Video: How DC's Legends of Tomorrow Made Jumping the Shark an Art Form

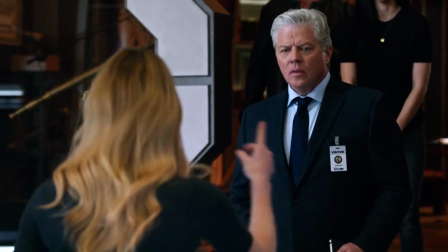8:18 When Nate has embraced the chaos and freedom of the Legends, Hank is deeply by the book and disapproves of the Legends' methods.
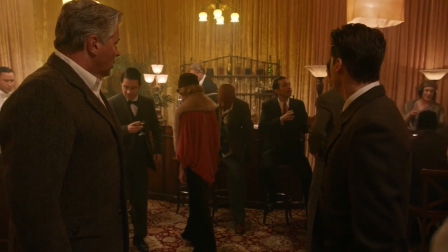8:24 But over the course of the season, the two find common ground, especially when Hank joins the team on a mission to Paris 1927,
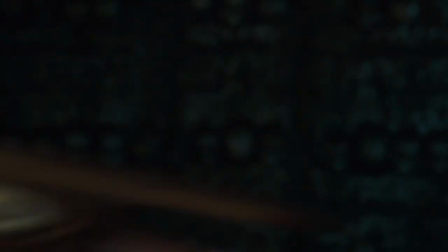8:31 where they naturally fight a Minotaur alongside Ernest Hemingway, because of course they do.
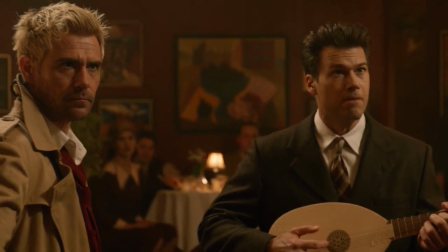8:35 The big turning point in their relationship comes after Nate discovers that the Minotaur can be lulled to sleep by music.
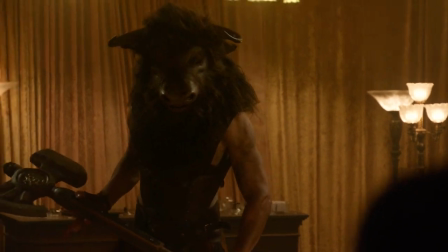8:40 And when Hank's attempts at doing things the proper way fail, he picks up a guitar and begins singing Sweet Baby James.
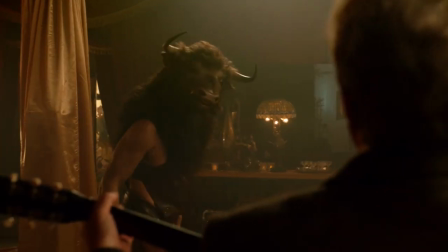8:47 There is a young cowboy, he lives on the rain.
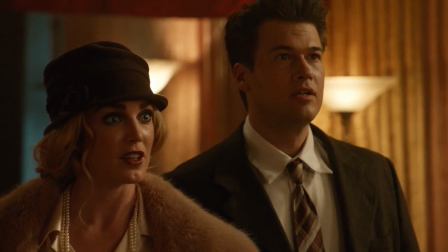8:53 What is happening? James Taylor, and it's good.
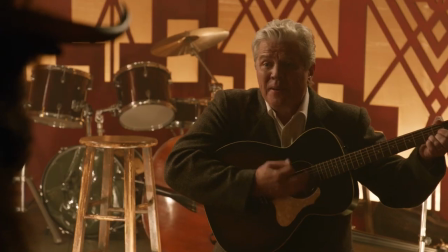8:58 And as the moon rises, he sits by his fire, thinking about women and glasses of beer.
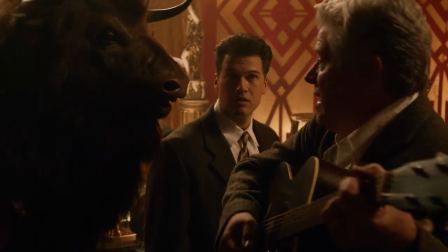9:07 The song becomes the emotional combination of Hank and Nate's relationship in that episode, about confronting their differing mindsets and attitudes.
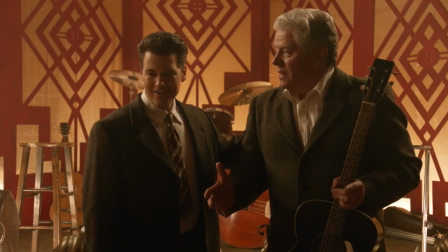9:14 It's Hank's way of openly accepting his son for who he is.
You did good, son. Right back at you, Dad.
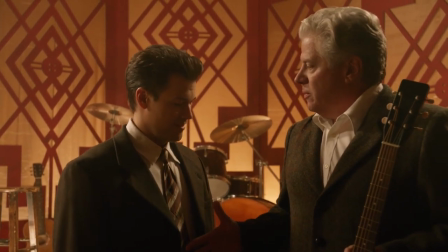9:21 I learned it from you, Nathaniel.
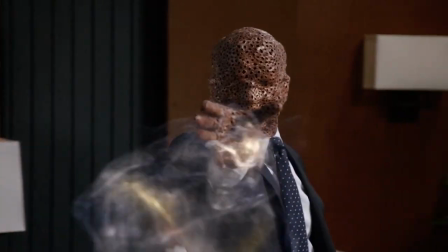9:23 Which makes it the perfect moment to then evoke in the finale, since Hank himself is eventually killed by Neron after choosing to stand by Nate in the Legends.
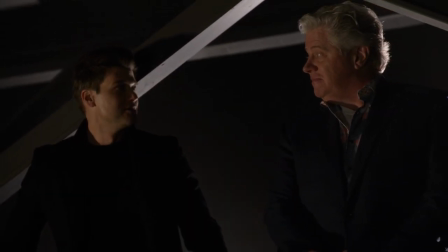9:31 Hank appropriately appears to Nate after his own death in Hay World, to both comfort and guide him.
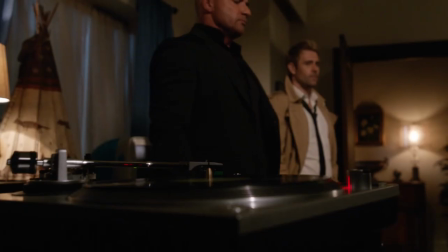9:35 This isn't the first time we've seen Hank as a ghost, appearing first in the episode Seance and Sensibility,
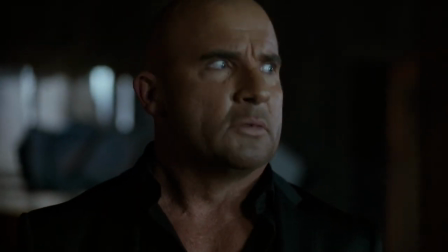9:41 and interacting with Constantine and Mick Rory, the latter of whom he possesses in order to confer with the legend's resident warlock.
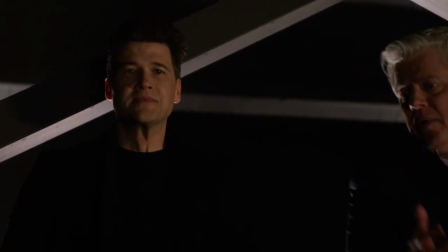9:47 In Hay World, after talking with Nate, Hank begins to sing the same song they've previously connected over, and briefly possesses Mick once more in order to get everyone else involved.
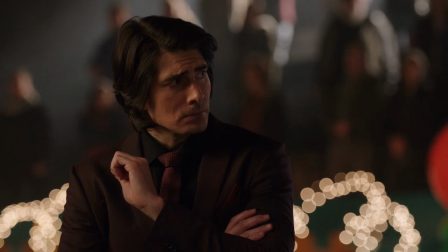9:55 His horse and his cattle are his only companions.
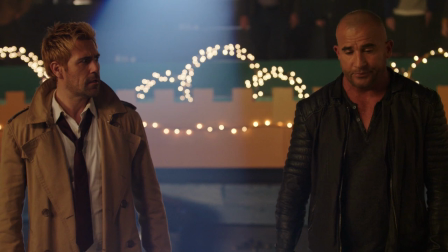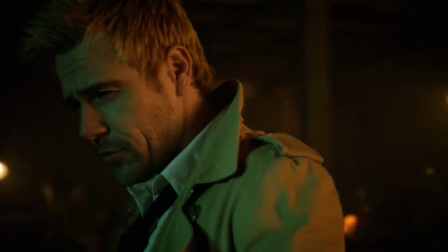10:06 Importantly, Constantine is present for both of these moments, someone who can now connect the dots on behalf of the others.
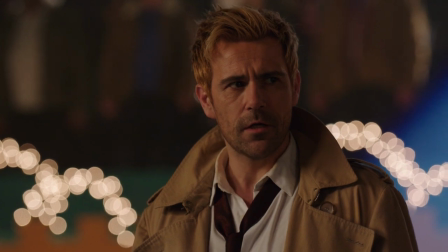10:11 I think someone from beyond is trying to help us out.
While Zarya is the first to join in a rendition after Hank,
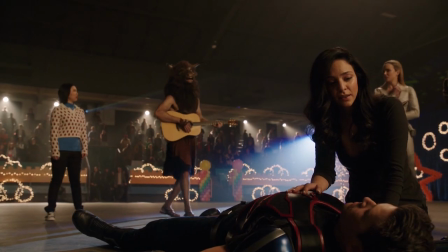10:17 it's the Minotaur of all people he picks up a guitar and begins playing along, after having revealed earlier in the episode that all it wanted to do was play guitar.
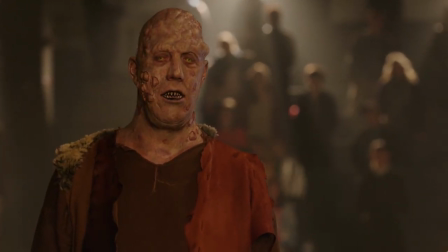10:24 The other magical creatures, the so-called monsters, are the next to begin singing. While the legends are mourning, they watch these supposedly evil creatures singing for a fallen hero,
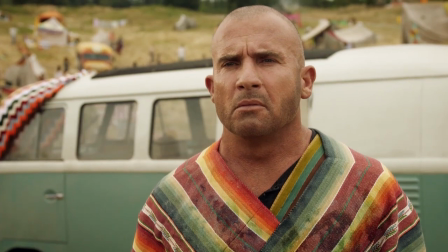10:33 very much encapsulating the themes of the season as a whole, which, looking back, the first two episodes openly foreshadow.
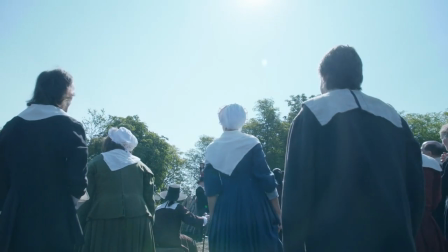10:40 Visiting Woodstock in the premiere is literally a festival of love and tolerance, and then dealing with the witch hunt in Salem afterwards is an obvious lesson against fear and intolerance.
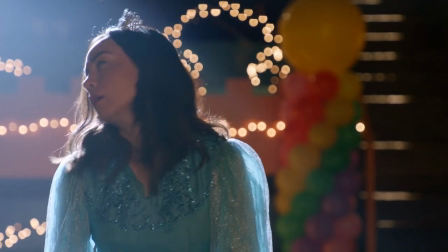10:48 So by the time we get to the finale, those opposing concepts are directly in conflict, as Neron attempts to spread fear, and the legends fight to do the opposite.
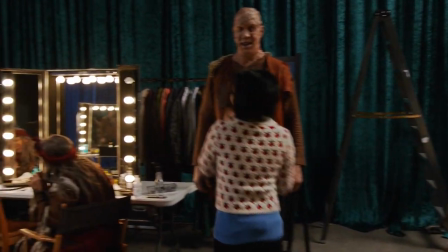10:57 Nestled amongst everything else,
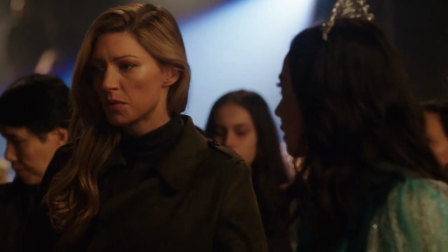10:59 there's room for a short moment between Ava and Nora that speaks volumes for both characters,
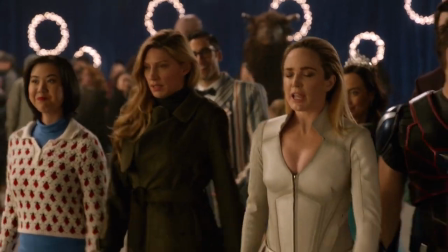11:08 how far they have come and tying again still into that larger theme of the season.
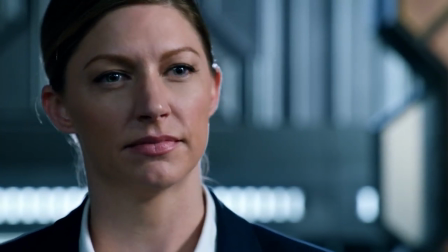11:12 As characters that started out antagonistic towards the legends, with Nora herself having been a fully fledged villain,
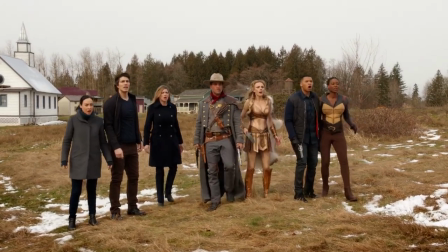11:18 the previous season finale saw them on the sidelines looking in, this time around not only tolerated but accepted.
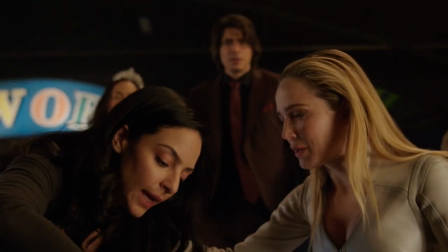11:24 But one of the The biggest character moments in this finale belongs to Zahri, and ties back to her own musical number that occurred back in Seance and Sensibility.
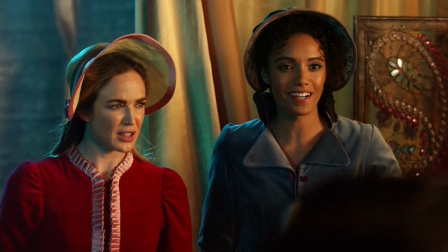11:31 Wait a sec, is this a Bollywood musical number? I bet your ass it is.
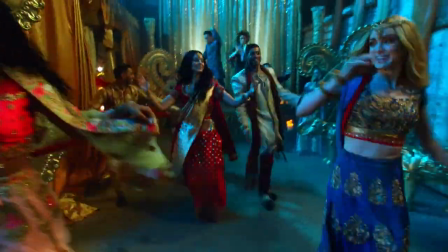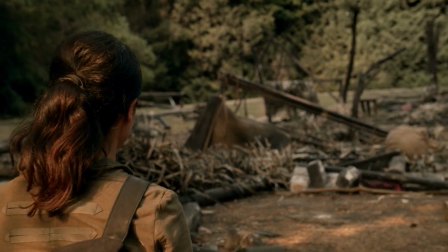11:45 Zahri is a character from a dystopian future with a fairly dark history,
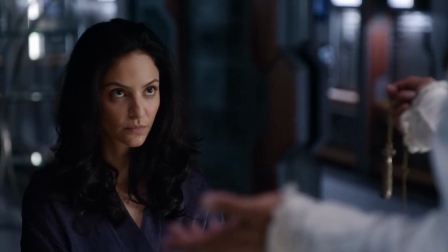11:49 and that episode used her encounter with a man possessing the powers of a love god to tackle some of the emotional baggage she's been carrying.
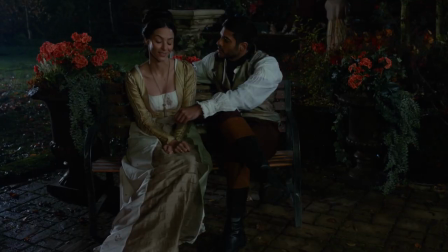11:55 I don't sing.
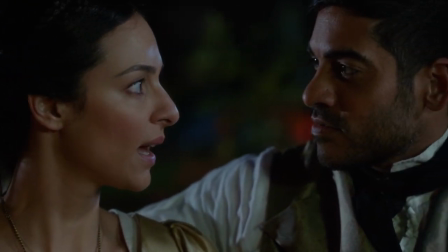12:01 to shove my past and anger down by diving headfirst
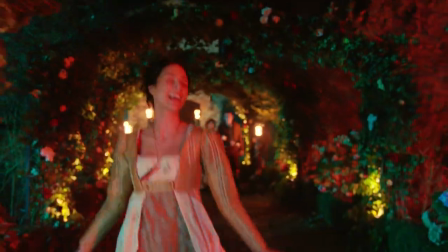12:06 into a Bollywood musical number Seance and Sensibility gets to lean into the wonderful spectacle of the scene